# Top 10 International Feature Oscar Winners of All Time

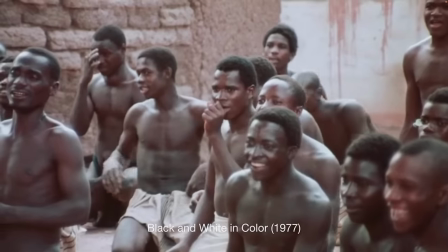You look strong.
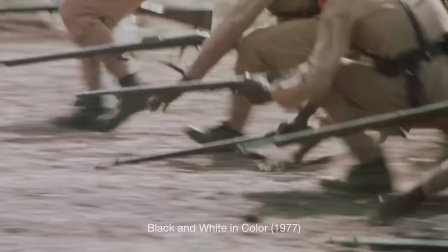Another example of cross-border cinema, black and white in color, was submitted by the West African nation of Ivory Coast.
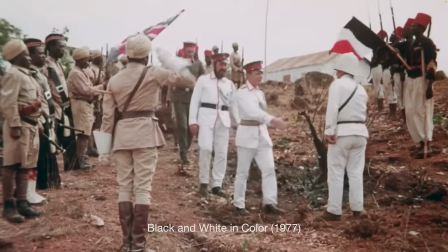But it was a French co-production directed by Frenchman Jean-Jacques Hannaud. A satire on war and colonialism,
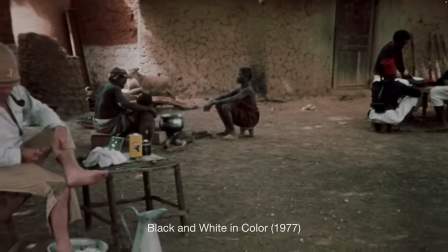Anna drew on his own experiences as a French soldier in Cameroon for his first feature about the
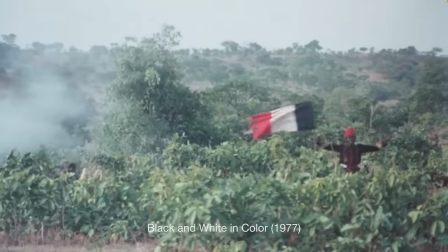African theater of World War I. It's the second of only three African films to win the best foreign language Oscar,
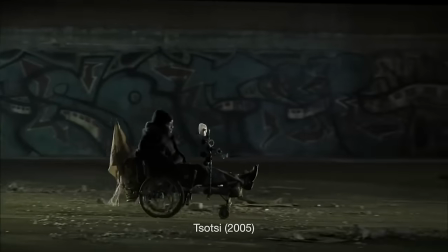including Z from Algeria and Totsi from South Africa. But notably, all three were made by white directors.
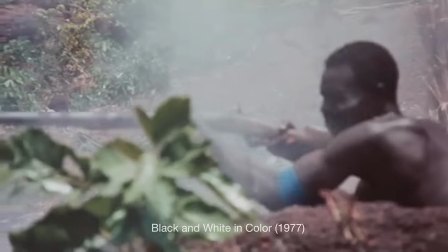In fact, a black filmmaker has never won the award. Only three have ever been nominated, the first of which wasn't until 1995.
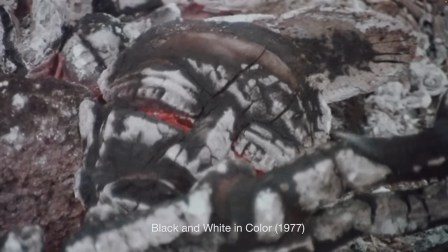So much like Black Orpheus, there's perhaps something to be said about whose perspectives on blackness the Academy has historically valued.
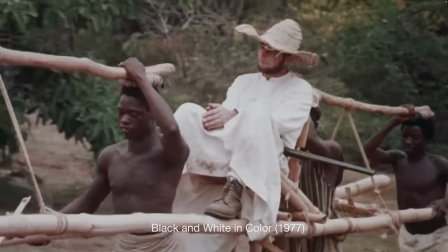A conversation that feels front and center in black and white in color in paradoxical ways.
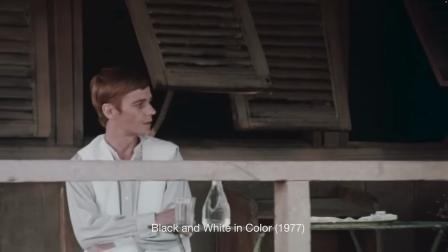On one hand, its focus is entirely on French colonists drafted into war. And while it tries to ridicule their pompous and racist viewpoints,
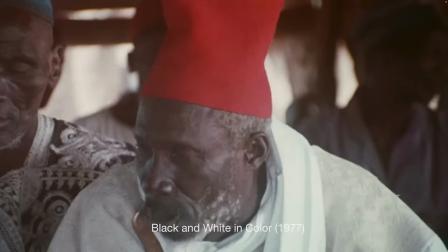the camera almost never affords any sense of humanity or interiority to its minor black characters.
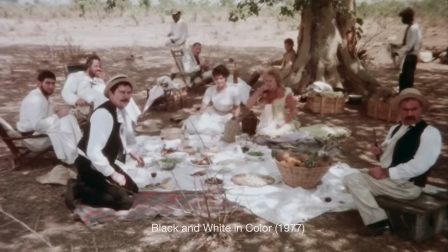However, what makes it a powerful film despite this is the degree to which the movie parodies is not just French nationalism, but depictions of white saviorhood in Hollywood cinema.
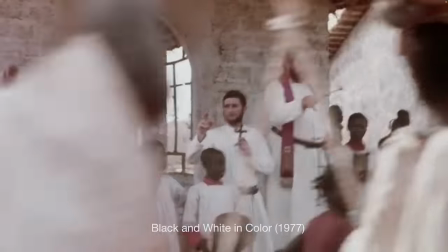The only thoughtful character in its group of racist Frenchmen is Hubert Fresno,
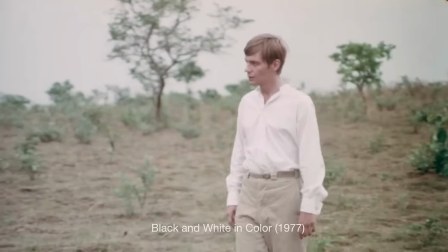who opens the film with a letter about how he sees humanity in African peoples, where most of his comrades don't.
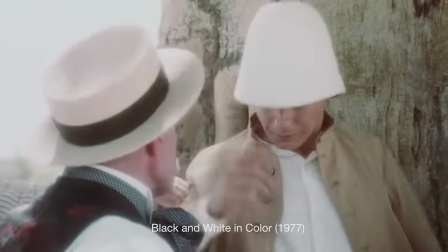But the images in the film rarely show him doing anything about it.
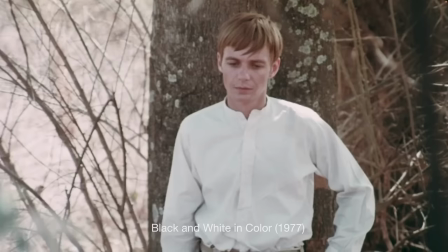He's content being a beneficiary of white supremacy, and while actor Jacques Spicer gives a quiet and thoughtful performance,
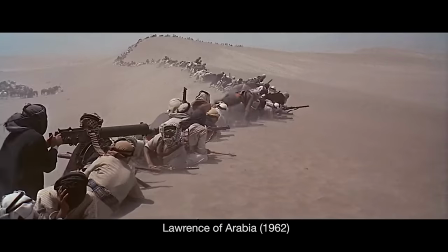the character feels distinctly molded on actor Peter O'Toole's version of T.E. Lawrence, who, at the time, would have been active in North Africa.
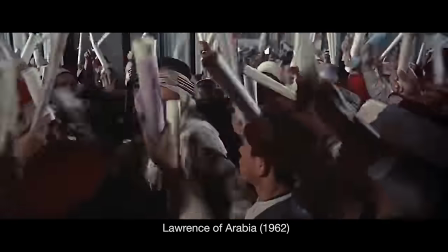And while Lawrence was a little more complex than your average white savior,
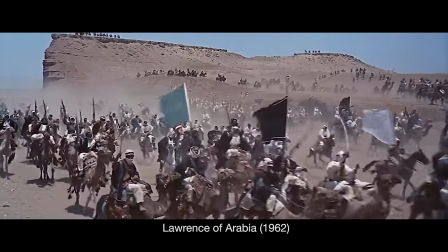it's worth noting that Lawrence of Arabia was part of a long lineage of Oscar-winning movies about white characters set against colonized African and Asian backdrops,
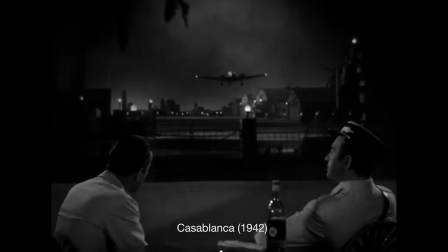like the bridge on the river Kwai in Casablanca, which, though they're great films individually, become part of a limiting pattern.
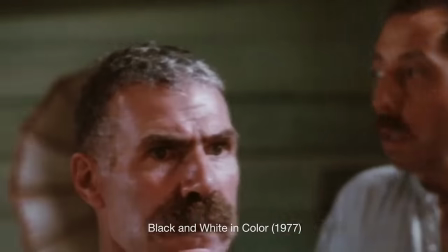In fact, Black and White in Color has scenes that feel like direct parodies of some of those films, like the moving sequence in Casablanca,
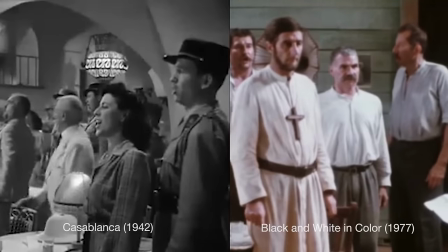where the characters sing the French national anthem as an act of resistance against the Nazis.
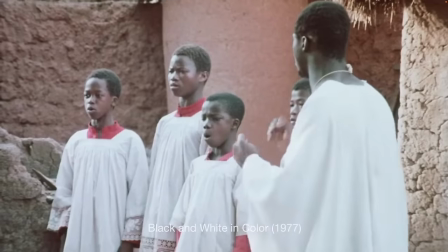In Anneau's version of the scene, as German forces approach in the distance, characters turn to nationalism as kind of a knee-jerk response, making for hilarious interruption.
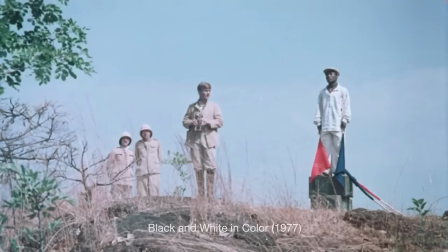And while the camera may not grant any colonized characters a sense of perspective,
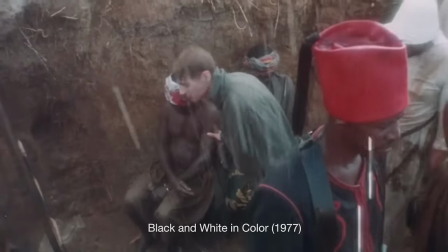the movie's top-down view of white colonial forces battling on opposing sides for control of other people's lands builds to a number of darkly hilarious various punchlines,
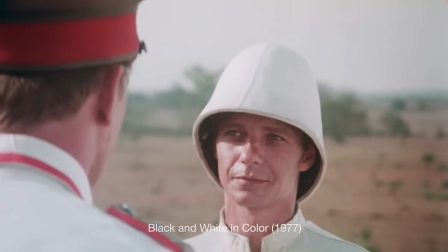one of which involves the distinctly Lawrence-looking Hubert coming face to face with his doppelganger on the opposing German side.
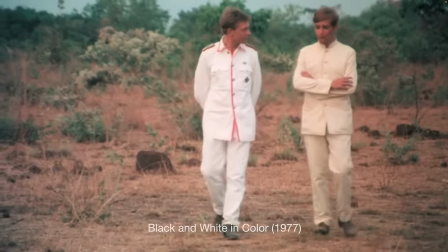As if the movie is taking a step back to look at the broader picture of colonial rule that often gets missed
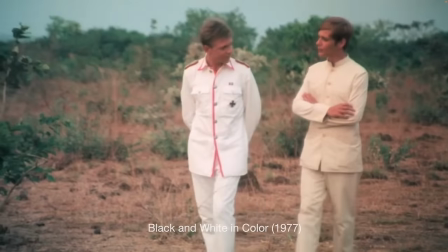when talking about the world wars and the various territories controlled by the Allied powers.
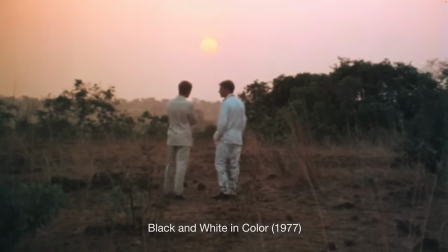You're going to laugh at this, I was a socialist. Naturally, because so was I.
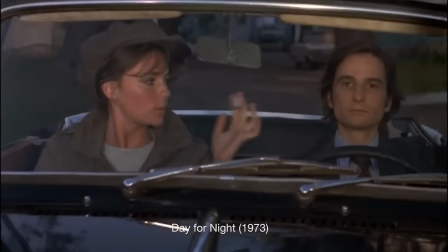Up to this point, the Best Foreign Language Oscar had been dominated by Italy and France, but the 1980s saw a shift in which countries would be recognized.
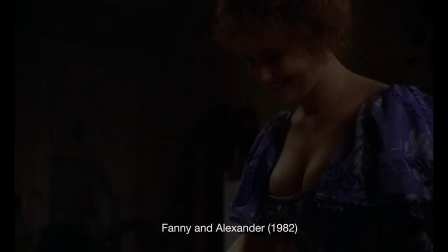Apart from Swedish maestro Ingmar Bergman picking up his third statue for Fanny and Alexander,
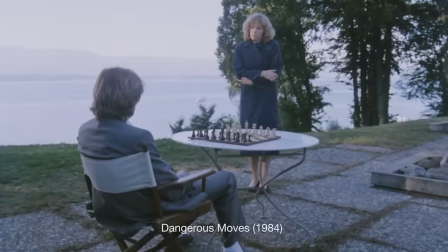the next few years would see a stretch of first-time winners, including Hungary, Spain, Switzerland, the Netherlands, Argentina, and the winner we're about to focus on,
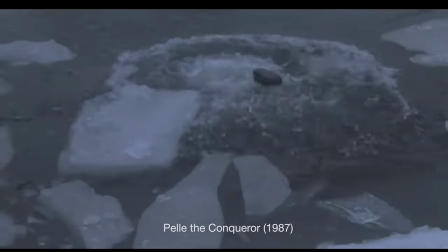Denmark, which received back-to-back awards in 1988 and 1989.
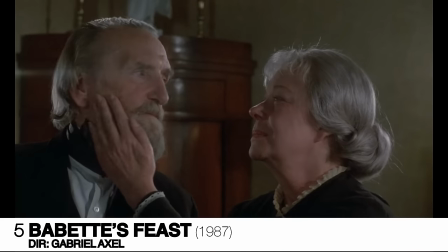The first of those belongs to a genre that hasn't received nearly enough love from the Academy,
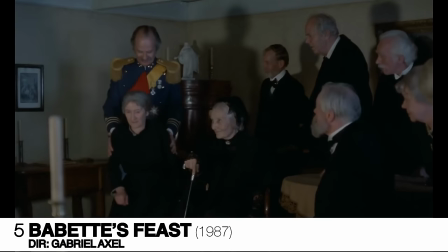even though it represents a part of the human experience just as vital as any of the war and romance films we've discussed so far.
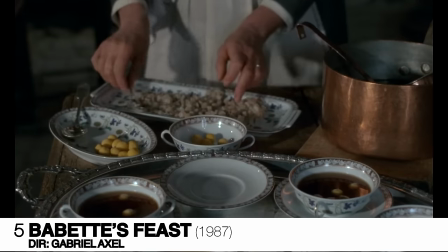We're, of course, talking about the food movie.